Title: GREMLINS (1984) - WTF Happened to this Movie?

About his time acting opposite Gizmo, Galligan states,
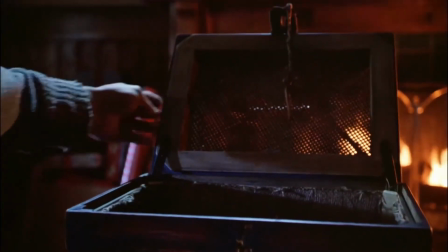"It was beneficial having practical special effects because I was reacting to a thing in front of me, as opposed to stuff you're attempting to imagine, as you would with CGI.
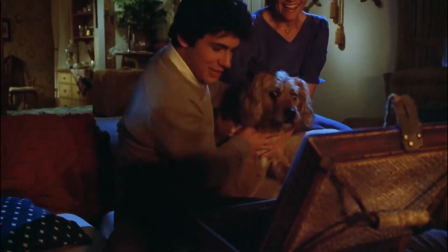You can see the performance in the dog, Barney, which must be one of the top 10 animal performances in movies.
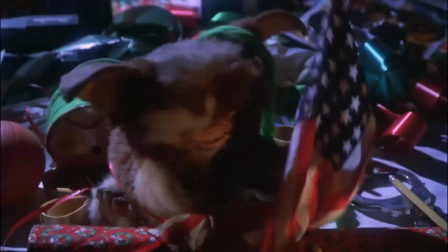He was convinced the puppets were real." For Gizmo specifically, multiple puppets were created.
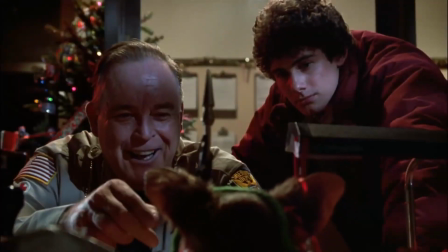Oftentimes, Billy would set Gizmo down in one shot, and another puppet would be used next time Gizmo appeared on screen.
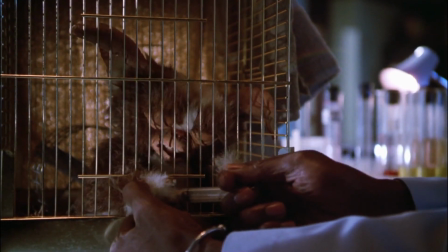The puppets also had a tendency to break because of their small stature, causing much dismay for Wallace. According to Phoebe Cates, Chris Wallace was the head of animatronics and he was the designer.
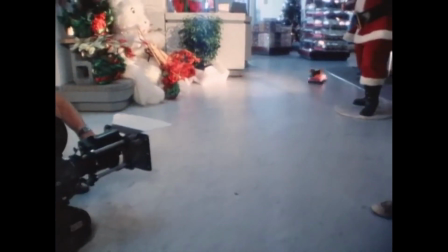He was really a one-man show. He was always kind of crouched somewhere with that little control box in his hand.
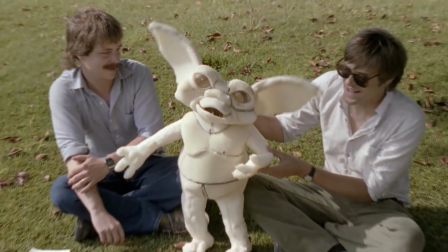Wallace told Fangoria magazine that he suggested creating larger Gizmo puppets to increase functionality,
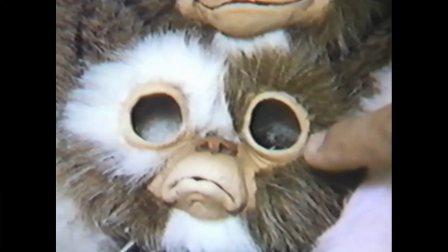but Dante insisted on retaining the cuddly nature by keeping the puppets small.
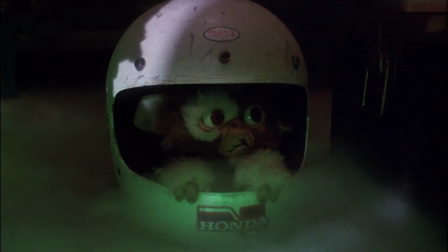As a therapeutic response, Dante revealed that the production crew had fashioned a list of horrible things to do to Gizmo,
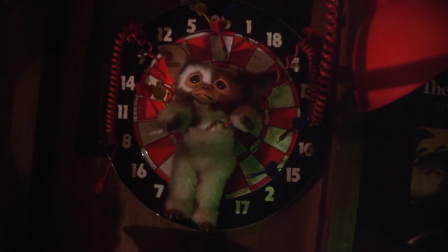which resulted in the scene where the gremlins hang Gizmo on a bullseye and throw darts at him.
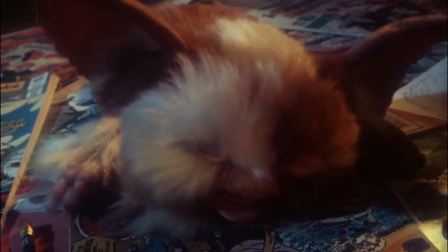For the scenes involving Gizmo multiplying, the eggs that expand and hatch were made from small balloons covered in fur.
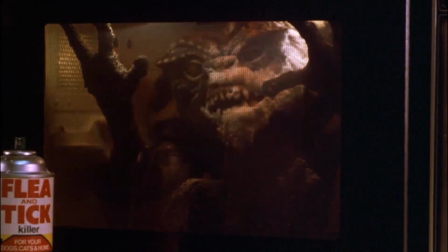Wallace also used a balloon effect for the infamous microwave scene, in which Lynn nukes a nasty gremlin to gory smithereens.
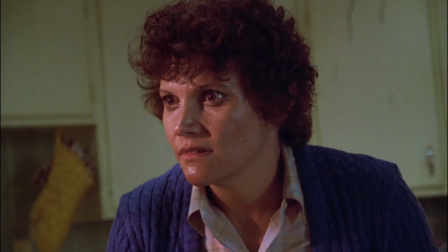Staying with the grisly kitchen scene, Wallace created a graphic effect of a gremlin attempting to pull a knife out of its body after Lynn stabs it off-screen.
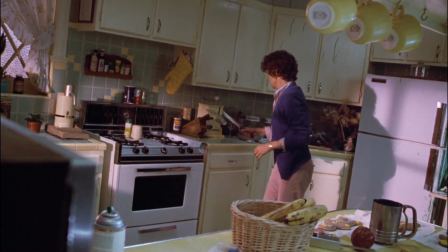The effect was deemed too gruesome and was cut, although you can partially see the effect over Lynn's shoulder as she microwaves the other gremlin.
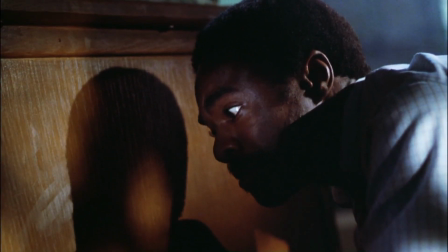Similarly, the death of science teacher Mr. Hansen was originally far more ghastly.
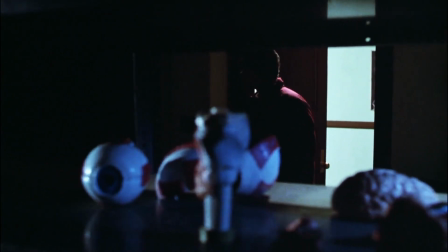A scene was filmed in which Mr. Hansen is seen with multiple hypodermic needles stuck in his face after sustaining a gremlin attack.
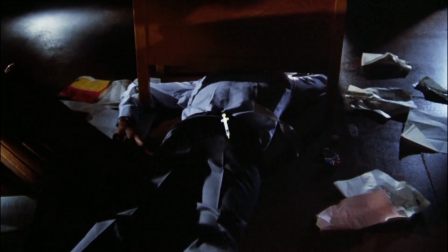At the behest of Spielberg, the scene was reshot to feature a single needle in Mr. Hansen's buttocks as a, cheeky replacement.
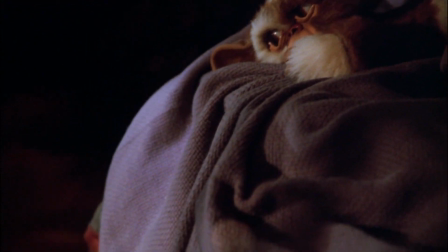But the biggest hurdle Chris Wallace had to overcome was the drastic change to make Gizmo and Stripe two separate entities.
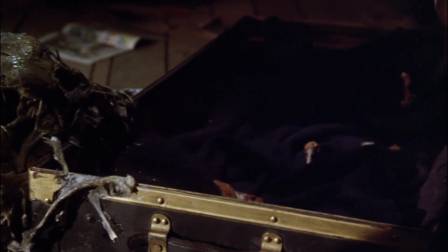As mentioned before, the original idea was to have the character transform into the psychotic Stripe by the end.
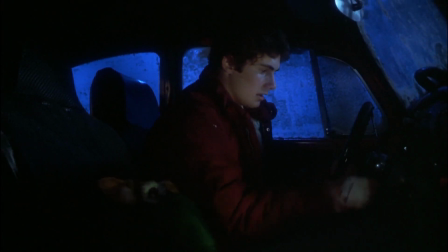Billy would then kill Stripe, changing the Mogwai back to Gizmo so he could return him to the shop in Chinatown. When Spielberg ordered the change, Wallace had to think fast and find a resolution.
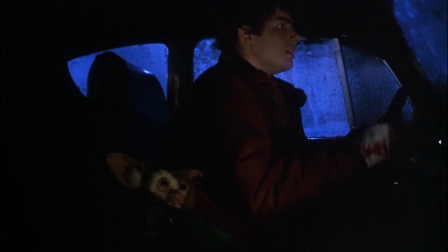This is why Gizmo has very little to do in the second half of the movie and is mainly seen through a series of close-up reaction shots.
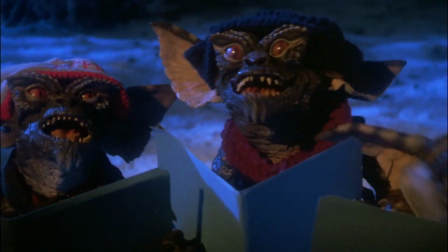As Stripe and his minions overtake the town, Dante was forced to make Gizmo a secondary character until the defeat of Stripe at the end.
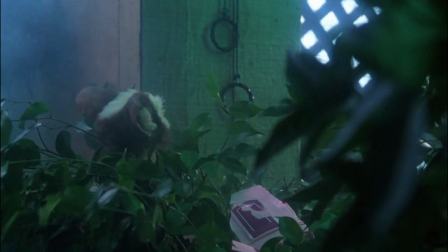Speaking of the ending, it was also altered in the editing phase.
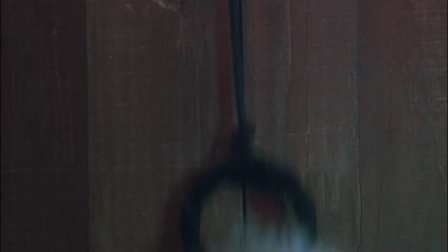The scene was originally filmed with two window blinds, one that Gizmo pulls and one that Billy pulls, which exposes Stripe to sunlight and kills him.
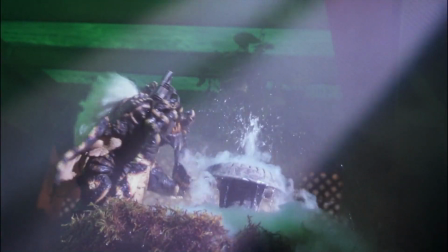In the final edit, only Gizmo is shown heroically defeating Stripe. Perhaps not surprisingly, this was also Spielberg's idea. Another instrumental part of Gremlin's success is the musical score arranged by the legendary film composer Jerry Goldsmith, who went on to win a Saturn Award for Best Music.
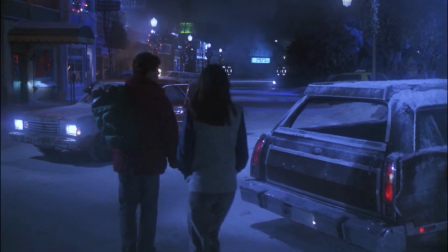The movie also won for Best Horror Feature, Best Director, and Best Special Effects.
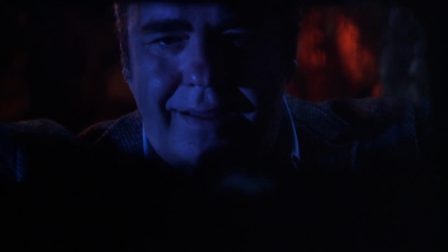Goldsmith also wrote the song Gizmo Sings in the film, but rather than using Howie Mandel, he recruited a young girl who had never acted in a movie before.
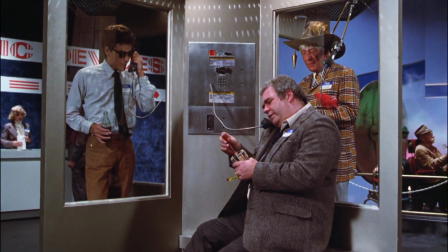Goldsmith makes a cameo appearance, along with Spielberg, during the scene in which Randall Peltzer calls home from his invention convention.
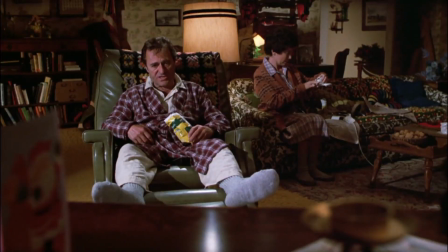Although originally slated for a Christmastime release, Gremlins premiered on June 8, 1984, opening the same day as Ghostbusters.
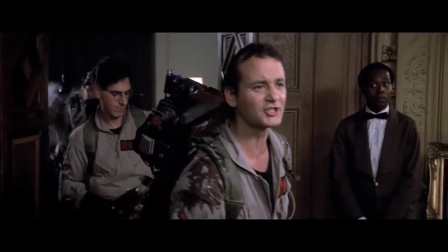Gremlins still came in a close second.
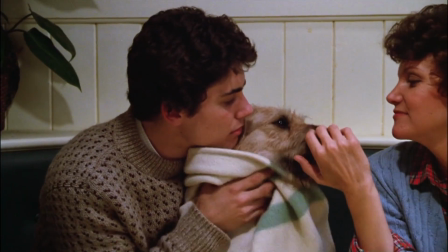On an estimated budget of $11 million, Gremlins became a surprise hit by grossing more than $148 million worldwide.
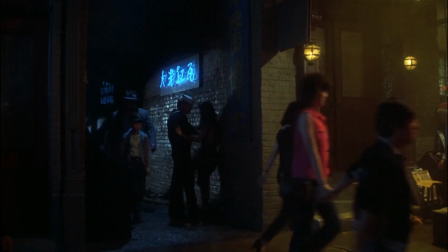The international success could be attributed to the various languages, songs, and references given to the Gremlins to speak in foreign language versions of the film.
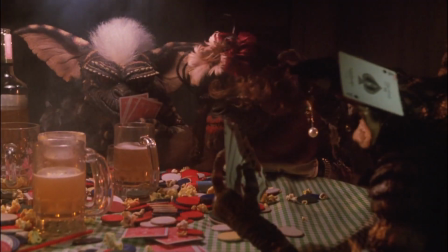For example, according to Dante, for the German release of the film, the Gremlins sang traditional beer songs in the infamous bar scene.
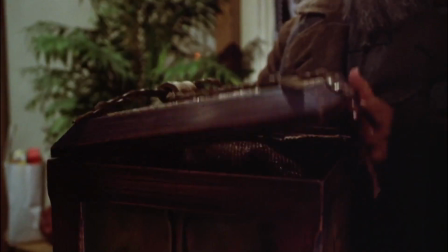For Gizmo, Howie Mandel recorded his lines phonetically for foreign dubs and region-specific jokes added in post-production.